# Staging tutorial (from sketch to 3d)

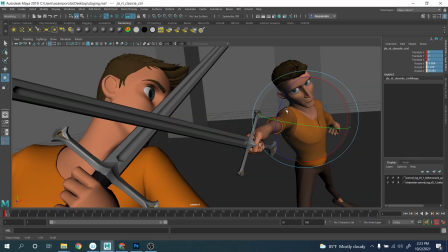[25:10]
See, now it started to feel a bit more organic, right?
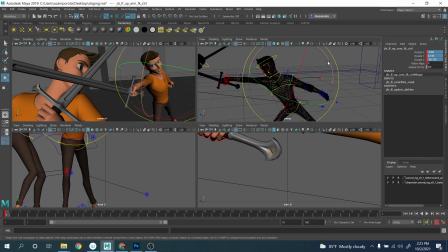[25:22]
Right. And now we push this one over here. We want to keep it on the side, maybe, right? Or maybe I want to keep it like this. I don't know at the moment. Maybe I'll just keep it open for the sake of keeping it clean, right?
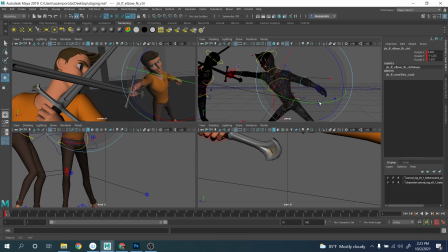Okay, this one again, we need to adjust it because, we want to have,
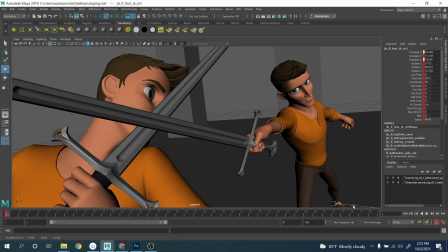okay, like this, and maybe this one,
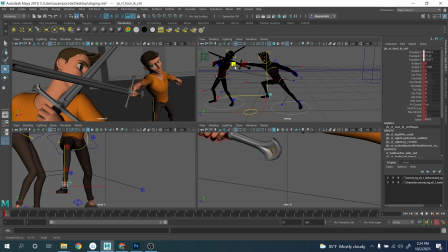[26:02]
push it forward like this.
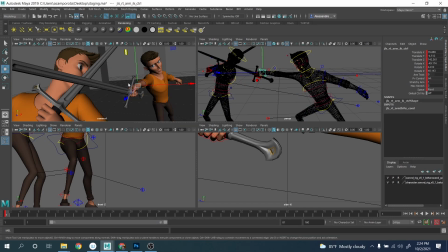[26:08]
All right. And again, we adjust this one a little bit more. We want to make sure it's getting closer.
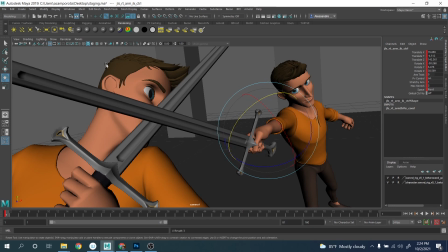[26:14]
You see, guys, what I'm trying to do? I'm really trying to frame the eye over here, right? Maybe what I'm doing that I'm testing. Hey, maybe maybe I can see a little bit more of the mouth and everything, right?
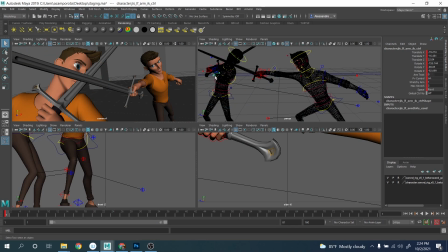[26:36]
And little by little, I'm adjusting everything, especially when there are two things interconnected.
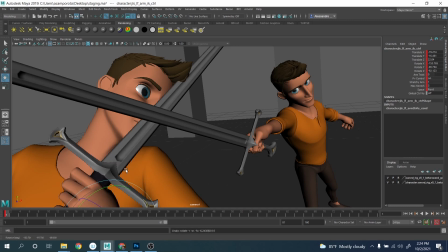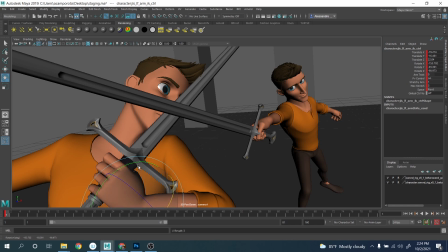[26:49]
See, I wanna make sure it doesn't intersect his hair and everything, right?
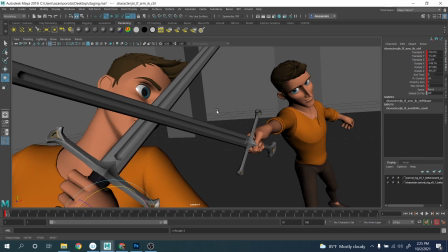[27:00]
Okay.
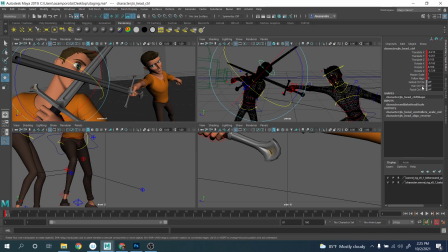[27:05]
And same things for the facial here.
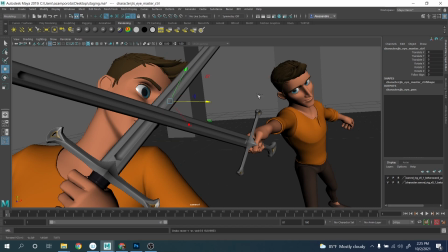[27:12]
I'm gonna make sure it feels like it's kind of looking at the. Oh, did I took the wrong controller?
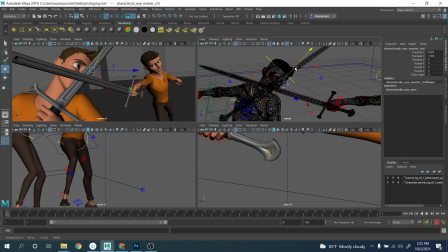[27:22]
You want to make sure it's kind of looking over there.
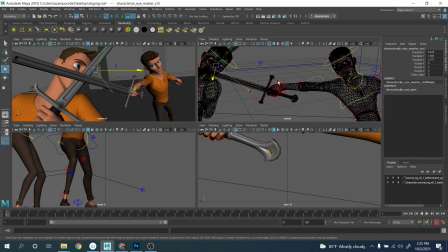[27:29]
Okay. And here, let's see if I have any gimbal controller.
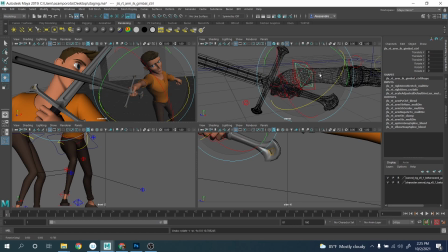[27:35]
Yes, so maybe what I can do is take this one, this controller, and adjusting it a little bit. And, I want to make sure maybe I adjust this one.
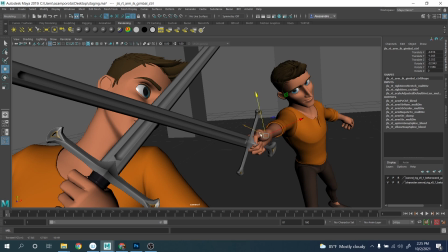[27:54]
And then I will adjust the position of the finger, all right? Because again, I wanna keep a nice line of action from the spine. I don't know if I can really cheat and
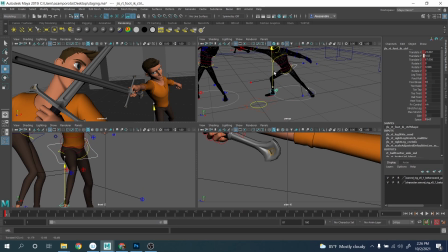[28:12]
maybe for this kind of composition it's a bit too extreme, but I wanted to do more something like this, right? You see, like the really pushing it. So I wanna achieve this one. Having kind of straight line from the sword, it feels a lot more dynamic, but it might be a bit problematic.
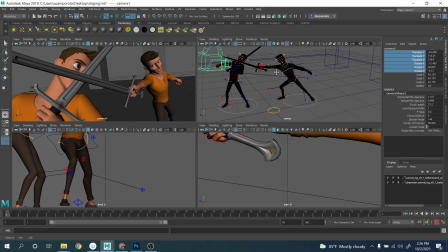[28:32]
So what I'm gonna do, I'll see if I can adjust the camera first. Okay, and I wanna fill this a bit more.
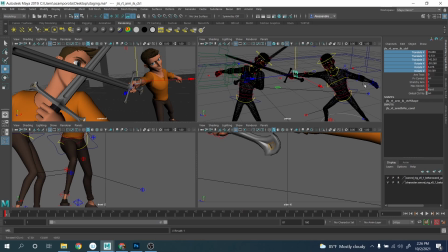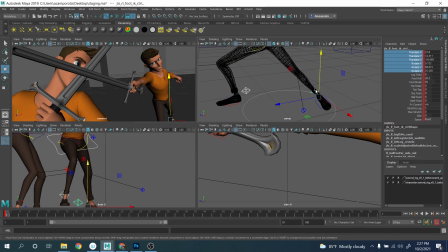[28:58]
And obviously, when I cheat, right? For example, here, if I'm cheating, I want to make sure it's not too obvious that I'm going down to the ground, right? And so
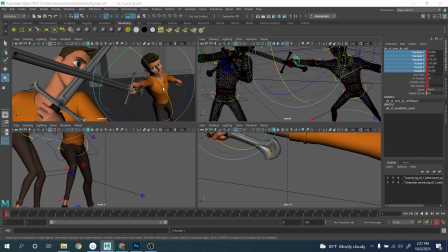[29:15]
if this is started to feel a bit better.